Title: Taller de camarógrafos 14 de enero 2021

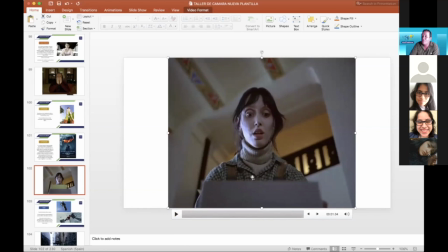No necesariamente la estamos engrandeciendo, sino le estamos dando importancia o intriga a lo que hay dentro de esta caja. ¿Ok? Súper importante como utilizamos los planos dentro de la narrativa.
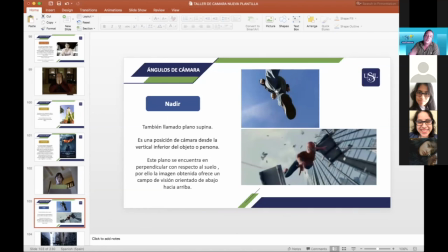El nadir, como lo comenté anteriormente, son planos que van perpendiculares al suelo. Pueden ser a través de un vidrio, como lo vemos acá. Puede ser alguien cayendo, como está el hombre araña acá. Pero nos ofrecen un ángulo de visión orientado de abajo hacia arriba.
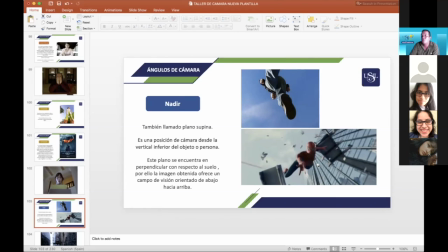Para dar perspectiva, alguien cayendo, alguien en suspenso, alguien va a morir, alguien va cayendo desde un paracaídas.
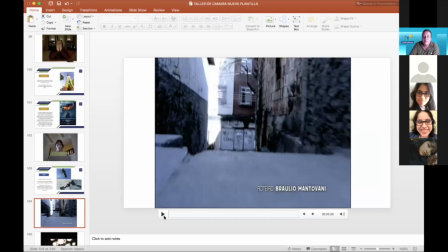Nos da una sensación, ¿ok? Este ejemplo es con un ave, por ejemplo,
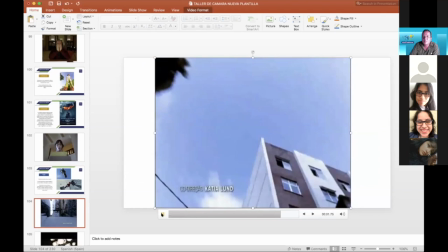vemos un nadir donde el ave pasa por encima de la cámara para hacer un corte.
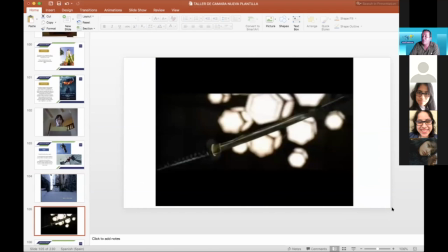Este tipo de planos son utilizados también para dar importancia a objetos o a personas.
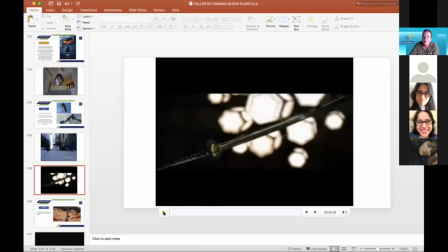Si lo vemos en Kill Bill, podemos apreciar un poquito más.
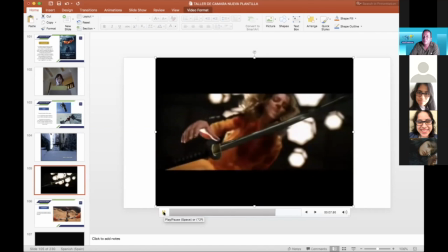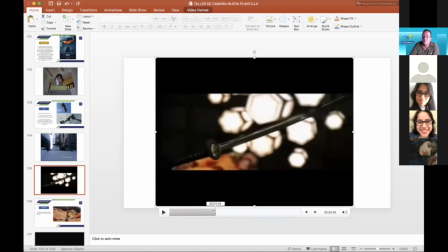Donde ella aparece en ángulo completamente nadir, le estamos dando importancia al objeto, que en este caso es la espada, y la acción que ella va a tomar.
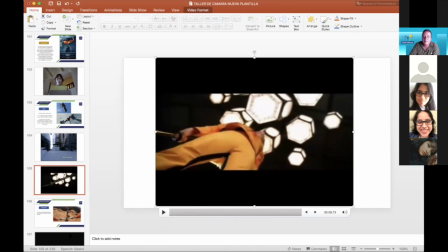¿Ok? Entonces, ¿cómo los utilizan? Hay muchas formas de utilizar los planos.
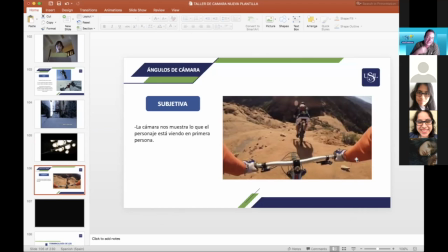El subjetiva, como yo les digo, lo podemos hacer cámara en hombro, con steadicam, con carros, con dolly, con traveling, pero la subjetiva no es más que lo que nosotros vemos. Los que han jugado juegos en primera persona van a mostrar lo que está viendo el personaje.
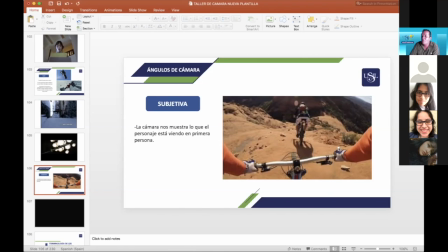Por lo general se ven los brazos, los pies y las acciones que hay más adelante.
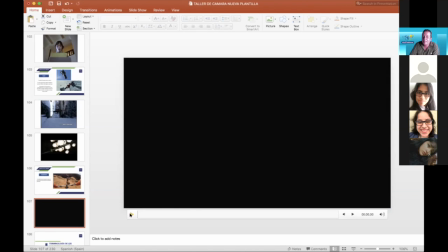Los planos subjetivos se utilizan para dar más realidad a la situación. Veamos acá.